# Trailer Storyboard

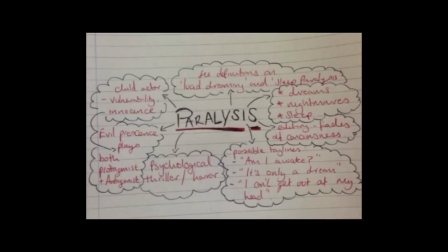The plot of my trailer has been crafted from research into films that are inherently frightening, but feature more on psychological elements than those of blood and gore. For my trailer, I decided on the concept of sleep, dreams, and nightmares.
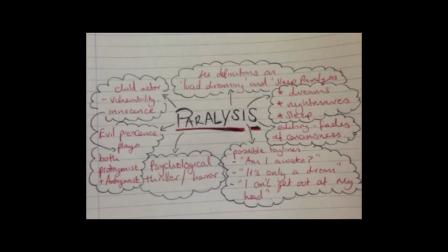An evil presence haunts my protagonist in her sleep, leading her to lucid dream or become a victim of sleep paralysis, where dreams follow you into reality. This is also how I decided on the title for my film, Paralysis. As she plays both the protagonist and antagonist, between worlds of nightmare and reality,
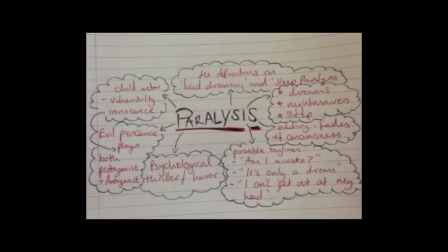the audience will feel an ambivalence towards her character, but will hopefully be intrigued. I like the idea of a horror film being able to get inside your head, and so many of my camera angles will be from the audience perspective, which should be effective in generating fear and tension.
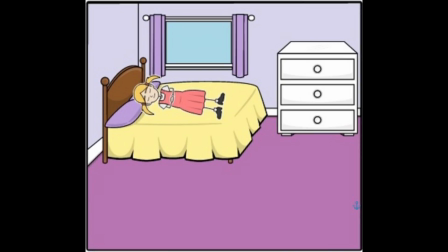I plan for the trailer to open with indoor footage of a young girl asleep, in a room that features warm lighting and colours. While this sets the scene with an atmosphere of safety, I plan for the connection of sleep equaling safety to become more blurred and malevolent throughout the trailer.
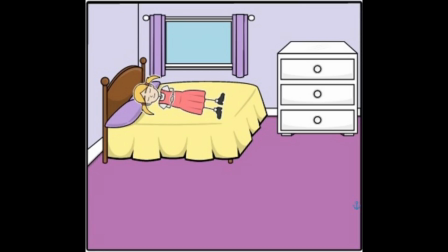Therefore, I am using Todorov's theory of equilibrium to start my trailer, allowing the audience to feel comfort before starting to build tension. A bass sound or heartbeat will play in this section to introduce basic sound into the trailer as well. The next scene will be quick and will parallel the last, which uses long tracking shots. The teddy bear lying on its side will be snatched away forcefully by a hand of whose we cannot see. In this way, I will quickly introduce the sense of an antagonist or presence of evil. Symbolically, the teddy bear is an image of childhood, so the hand snatching it is effectively evil taking away the innocence of the child protagonist in my trailer.
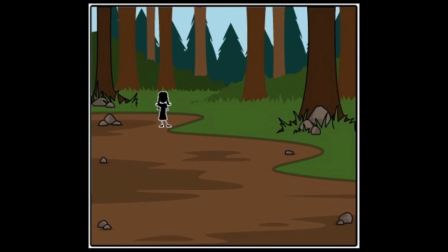The next scene will be a long tracking shot from a distance. Positioning the audience, I'll follow the child up a road surrounded by trees or a similar enclosed path. As the path winds round, the character will only be slightly visible and out of reach, therefore continuing my theme of ambiguity.
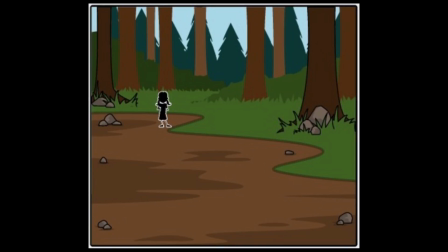To introduce more of the storyline, a voiceover may play over this section, as it is quite long compared to my other scenes. This would detail information about the dreams the protagonist has, and how sometimes she seems to never be able to wake up or get back to reality.
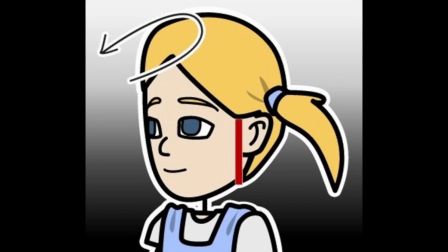A close-up shot from behind will slowly track around the back of the character's head to her profile, where a single trickle of blood rolls down her neck. Pink bows in her hair will be the main focus of the shot to denote the twisted image of innocence. I plan for this scene to be divided into 3, fading in and out as if in and out of consciousness.
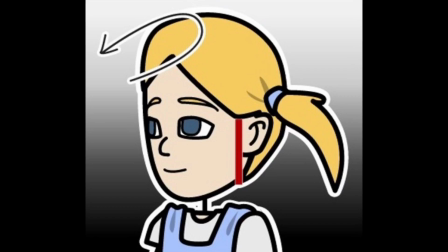I will also try to edit the colour balance so the red of the blood is more vibrant than the grey tones of the shot, making it more aesthetically interesting and subtly scarier to the audience.
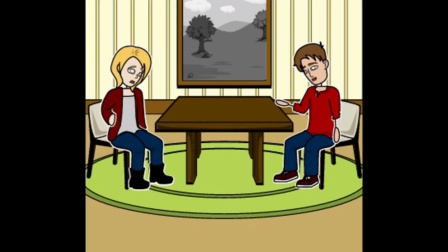Next, there will be a scene of the concerned parents of the child, bringing in stereotypical secondary characters. The mise-en-scène will be mostly empty as they sit by a large window, with only the landscape and preferably rain in the background to make use of pathetic fallacy. As they discuss the child's problem sleeping, the camera will either be tilted or from an unusual angle,
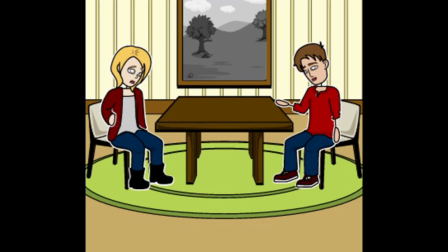an idea I liked from some of the inspirational practitioners I looked at during my research.
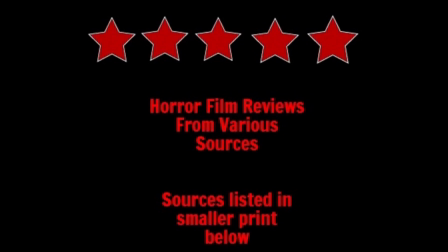To add a contextual element to my trailer, a review will separate some of my scenes. This will include a star rating for the visual effect, but also quoted opinions from well-known genre sources, for example Empire, a prominent cinema corporation and magazine.
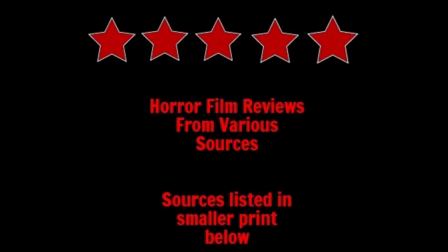While this fades in, a creepy song will play sung by a child, and I have already found options on a royalty-free website that would be atmospherically appropriate. The song will play over the following shots to lead the trailer towards a climax.
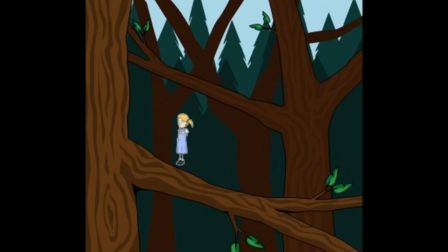Another scene of the antagonist from afar will be next, this time from behind a tree or plant. To heighten the tension, however, there will be a further element of danger, such as blood on the character's hand. As she turns, the handheld camera will spin away in fear, and this recreates the audience's own reaction.
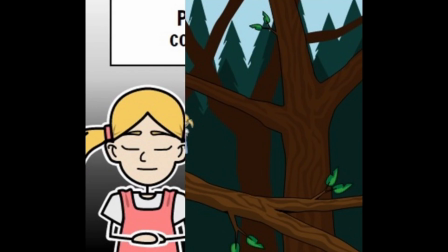The song will stop in time with this shot as it cuts to black suddenly. The final shot will be an extreme close-up of the girl's face.
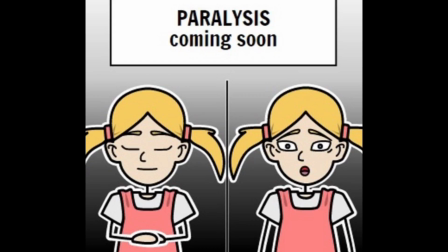As her eyes open suddenly and she gasps, the title of the film Paralysis will fade over them, as well as the conventional tagline of Coming Soon. The heartbeat sound effect that I used in the first scene of the trailer I will reuse here, to create a circular narrative that should hopefully end my trailer well.